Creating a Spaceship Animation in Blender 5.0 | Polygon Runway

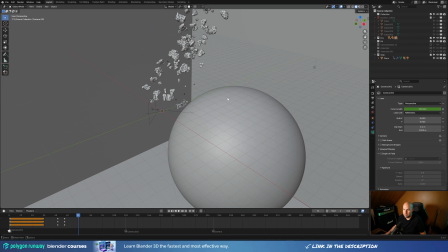Speaking of the planet, as you might see, this is not to a scale, because doing this to a planetary scale is not viable, of course.
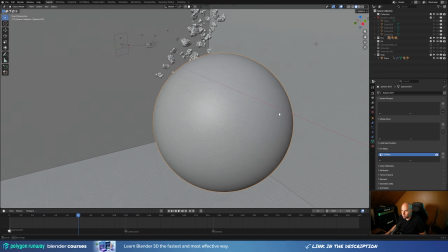So I just made this sphere really large and put it behind the ship,
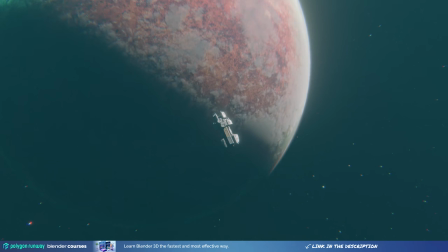so it might feel in the animation this is in fact a real planetary size object,
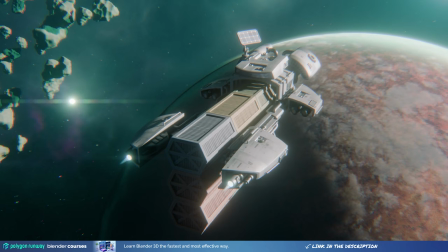when in fact it's kind of faked this way in the Blender scene.
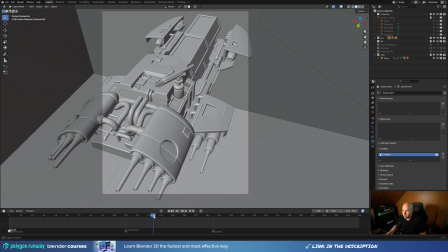And then I just moved to a different shot like this, where the camera just dollies across the ship a little bit like this.
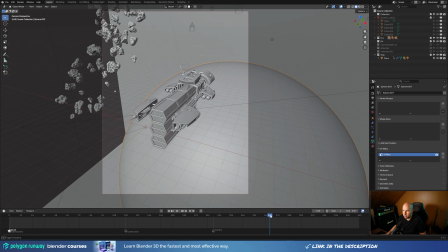And then finally the frontal view, where we have the ship slowing down, and here I'm firing up those front thrusters.
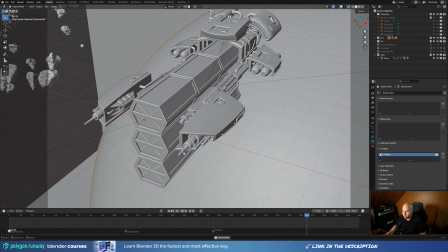So you can see if I play it back, these thrusters are firing up and basically slowing down the ship,
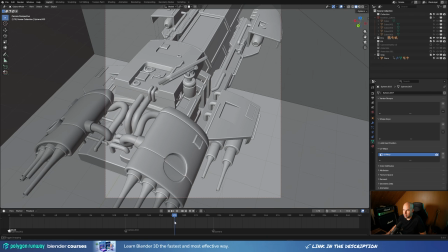so it feels natural and at least a little bit realistic. And then finally it was all about the render setup,
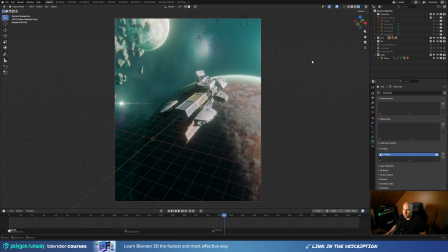where I progressively tried multiple renders and multiple setups and saw what needs to be, improved, if I need some effects, if I need some changes in lighting.
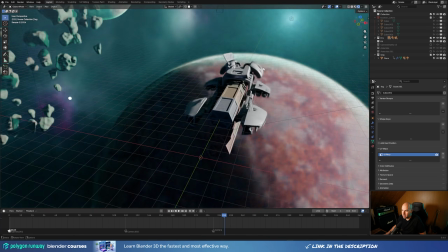I put the volumetric all around my scene, so I have a little bit of a haze here, if you can see this,
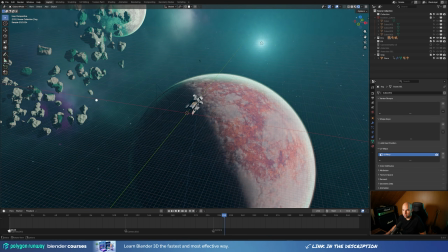and that really softens up the background, the planet, the asteroids, which I added using really simple geometry node scattering,
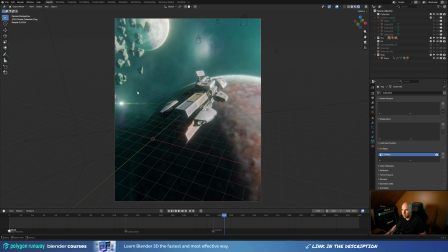because I really wanted to have some additional visual interest here in the corner, because the scene felt a little bit flat and empty without it. And then I put this, really glowy object to the side here, and felt some lens flares might be nice.
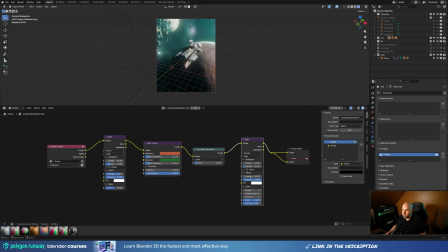So when I open Compositor, you can see this really simple setup where I have the glare for the bloom, for the initial bloom, but then I have a glare for these lens flares, which are really stretched out,
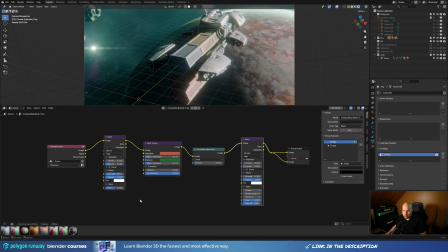and you can really see like these RGB dots there. And then finally, with the new Blender 5, we got these awesome compositor presets. We have this, asset browser shelf, and there is some pre-made stuff you can use, like the split toning, which basically colors highlights and shadows separately for your scene,
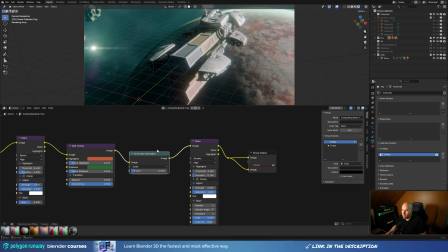and my favorite chromatic aberration, which will kind of distort and displace your RGB channels. If I really go strong, you can see here like we have this blue, red and green parts of the image really split.
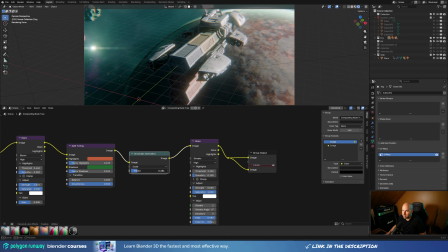But just the subtle adjustments, just the subtle effect is more than enough to make this feel a little bit more cinematic.
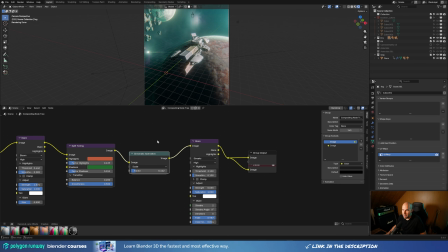So all of these, the bloom, the glares, the aberration, make this feel a little bit more cinematic. And then I also play with the color management and with the new ACES view transform. Before I would be using the AGX, now I tried the ACES, and it genuinely felt like it offered a little bit more dynamic range,
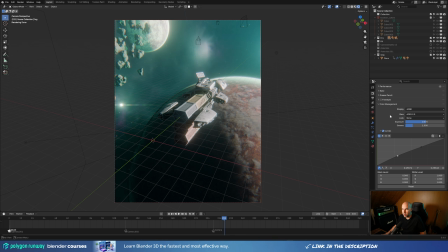especially with the color information.
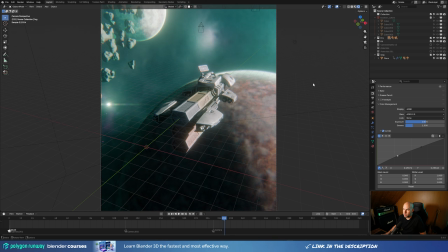So I kind of tweaked it a little bit with the curves, and this was basically my final render setup for rendering the animation. So that's it for my latest scene. I really hope you enjoyed this rundown. Please let me know in the comments if you enjoy this kind of talk, if you want to see more like this for my future scenes.
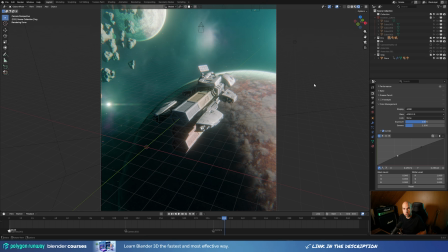And again, stay tuned if you want to see this in detail. I will publish a full time lapse of this process next week. more than 6 hours of a raw footage, so I will probably posting this like 2 or 3 times sped up. It's But remember, you can always slow down the playback in the YouTube player when you watch this. So that's it from me today.
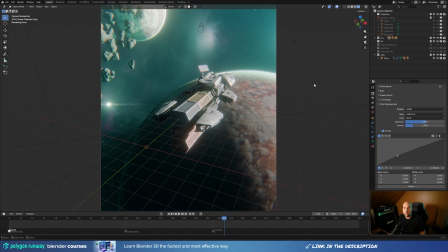Again, I really hope you enjoyed this one, and if you did, please leave that like, and if you want to learn everything Blender, hit that subscribe. Thank you all for watching and have a wonderful day.